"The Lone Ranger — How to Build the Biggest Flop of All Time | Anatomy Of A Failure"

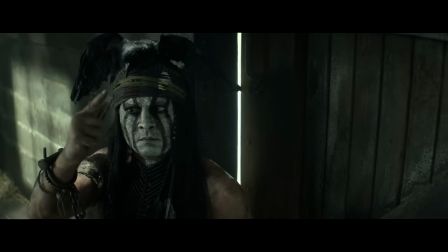Our other hero Tanto does but at this point we don't know that which is the same as him not having anything to do with any of it and we'll get more to that later.
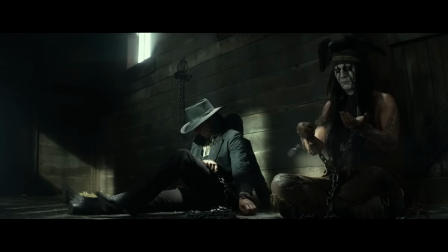So overall the first 18 minutes of the movie is people just casually waiting and hanging out which makes it feel like we're
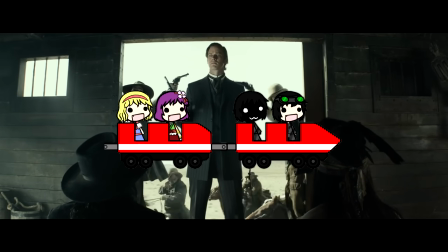sitting in a roller coaster ride just waiting for the ride to start moving until after 18 minutes it finally does.
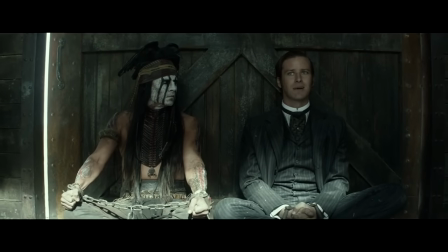Anyway I'm sure we'll be at the station any minute.
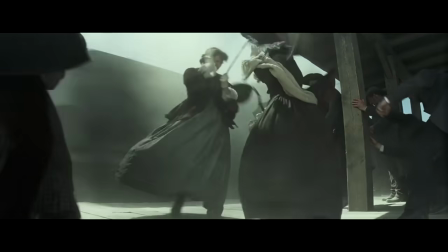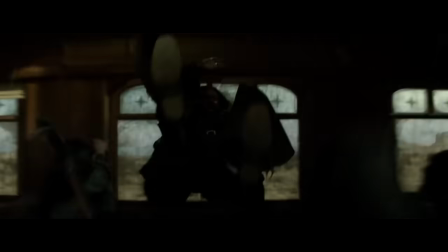Then we get this action sequence on the train which does help alleviate our build-up boredom and then as Cavendish has escaped after 30 long
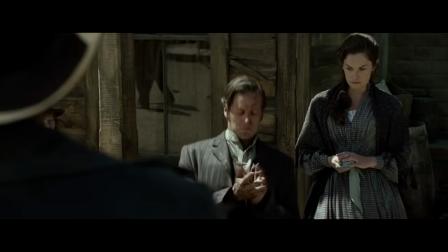minutes the movie finally actually seems to properly begin when we finally get our main plot related goal of going after Cavendish.
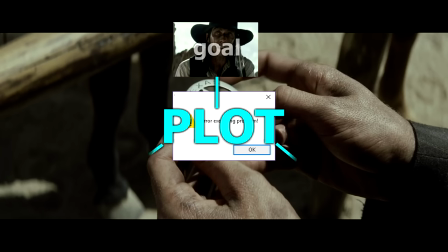But even now there's still a problem. We're missing the other plot components of stakes and urgency.
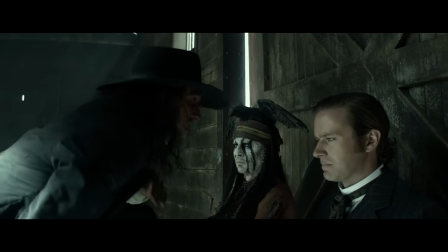We have no clue what evil things Cavendish has done or to who because we've never seen any of it happen.
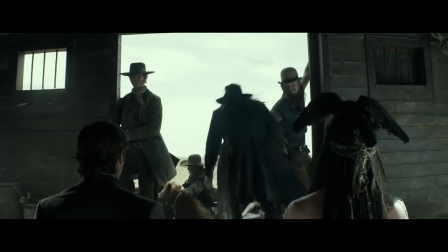And so why do we need to stop him? Why should we be invested in stopping him? What happens if we don't stop him?
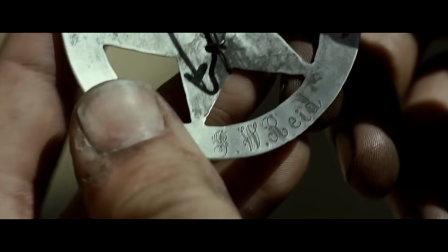What are the stakes? And in addition to that, why do we have to stop him right now? What's the deadline?
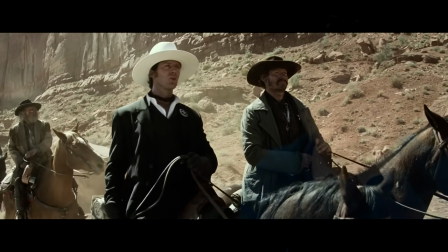What's the urgency? The answer is, there isn't one, which makes this whole riding after Cavendish section feel very pointless and boring.
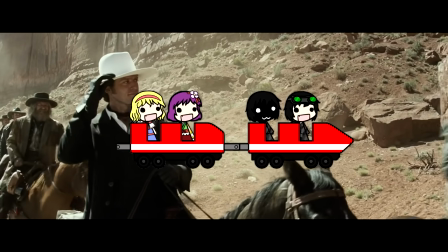It's like a roller coaster ride has finally started moving, but only slowly slides forward an inch at a time.
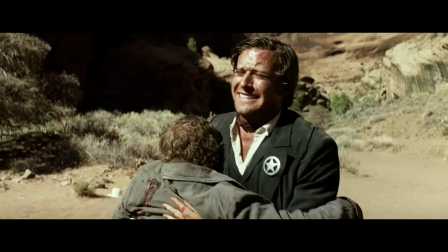Until...
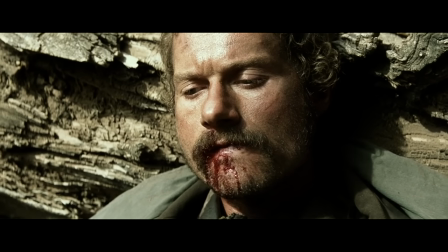You take something from me. Be damn sure.
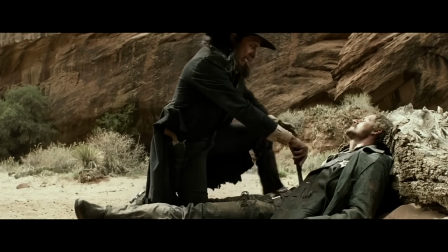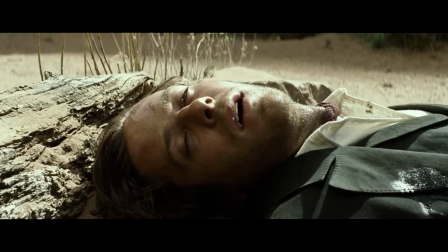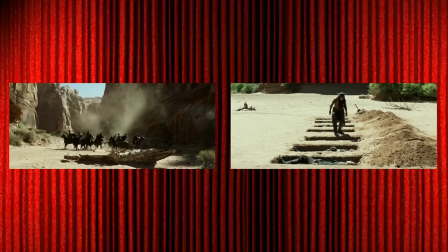Once Cavendish kills all the Rangers and Johnny Depp does some more strolling around,
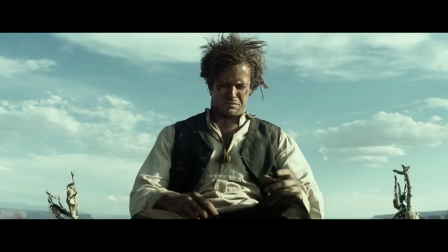John wakes up from the dead and the movie begins again as it finally enters its second act and introduces its main proper all-encompassing plot.
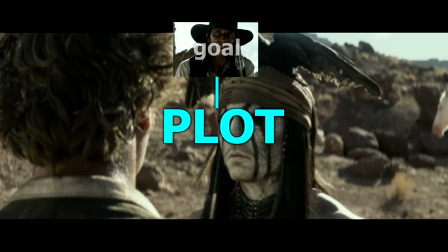Now we have a clear strong personal goal of stopping Cavendish and we have a clear strong reason to do so, because he killed our brother.
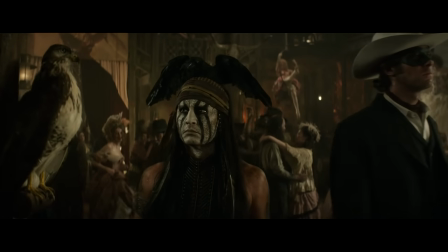There's still no real urgency established here, but to be fair it does function pretty well even without it.
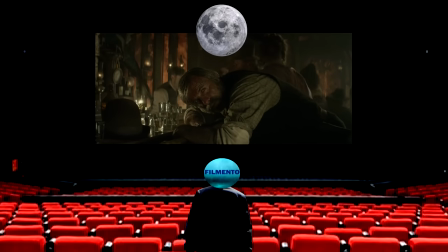The only problem is that at this point it's been 50 full minutes and that's 30 minutes too long,
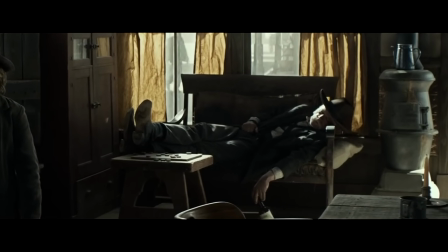because at this point most of your audience has already checked out for good. And in Plugbusters Men for the Masses you need to streamline this stuff.
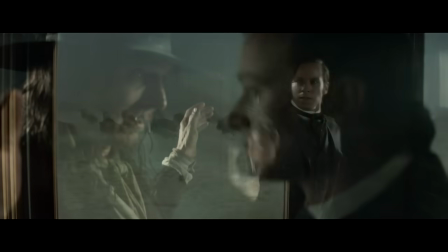Instead of showing casual moments where characters just wait, you need to actively personally involve them in situations.
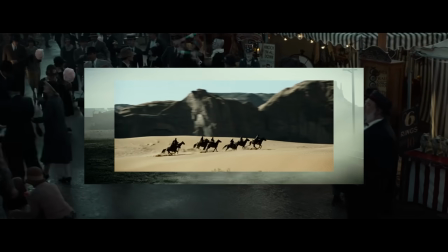Instead of starting and restarting the movie over and over again until it finally fully starts after 50 minutes,
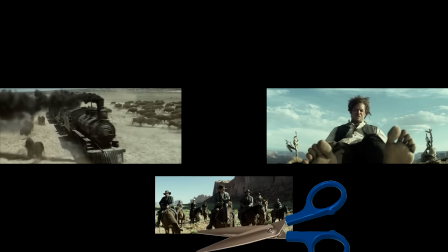you need to cut out this second start section of going after Cavendish and fuse it with the opening.
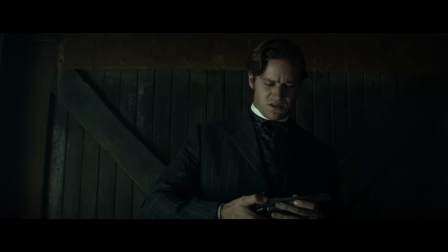Have our hero John be the one bringing Cavendish to town to face justice because he believes in justice.
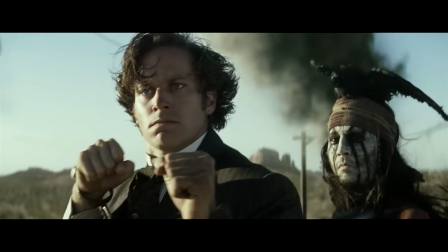And then when the Cavendish gang shows up to spring him free and John fails to prevent that,
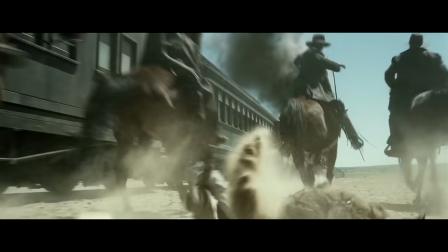his brother has to come in with the other rangers to salvage the mess he made, but then that leads to Cavendish killing them.
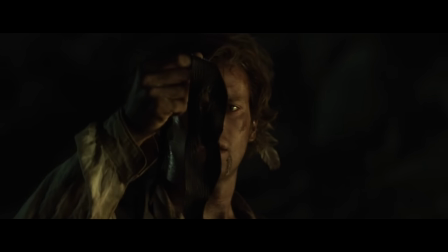Now you've done everything you did in your current version, but in a way that's instantly clear and interesting and only takes 25 minutes to get through.
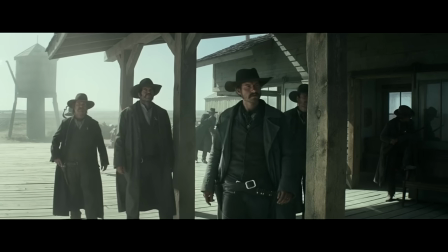Because with general audiences, you can't afford to wait 50 minutes for the full ride to start.
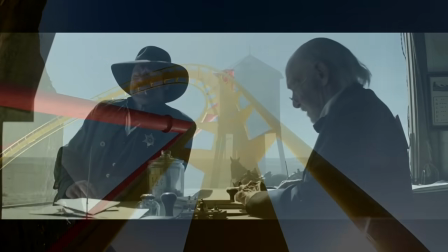It needs to start fast, and it needs to start strong.
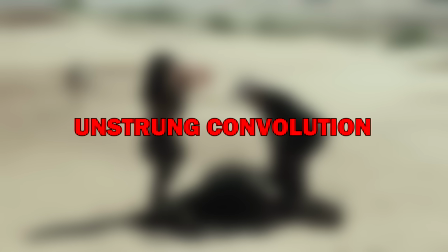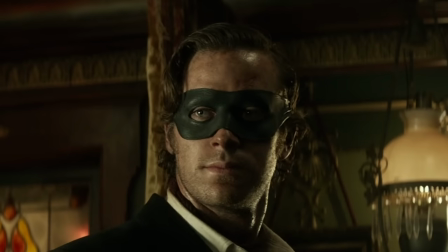The next key issue with The Lone Ranger is that it seems to be a bit too smart for its own good.
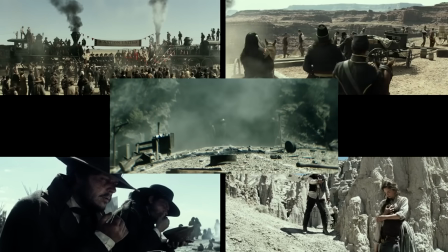See, this film by nature is very complex. There's a bunch of characters and subplots and all kinds of narrative stuff going on at once, which in of itself isn't a problem.
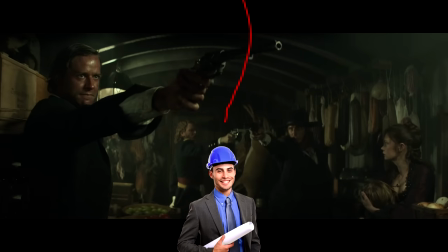Complex is fine as long as you give the audience enough red string to be able to follow along.
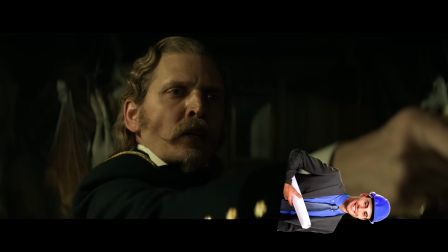The problem arises when that red string isn't given and the whole thing becomes convoluted and thus nonsensical.
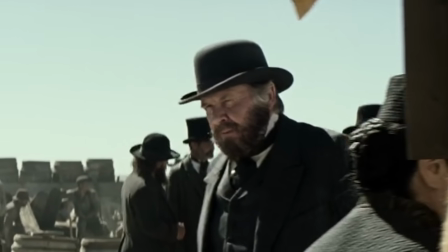For example, look at our main villain Nathan Cole.
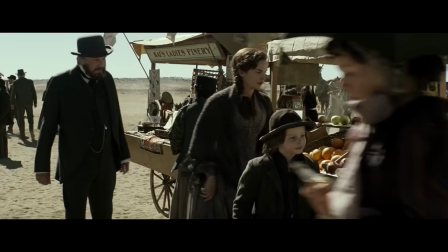At the beginning we don't know he's our villain and instead he's established as a nice sympathetic guy with this scene he has with the family of our hero John's brother.
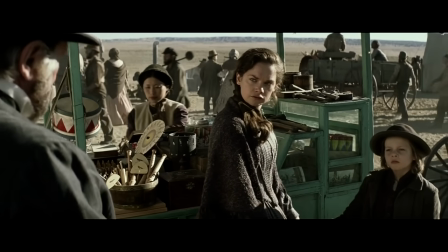They don't make men like your husband anymore. In fact, I envy him.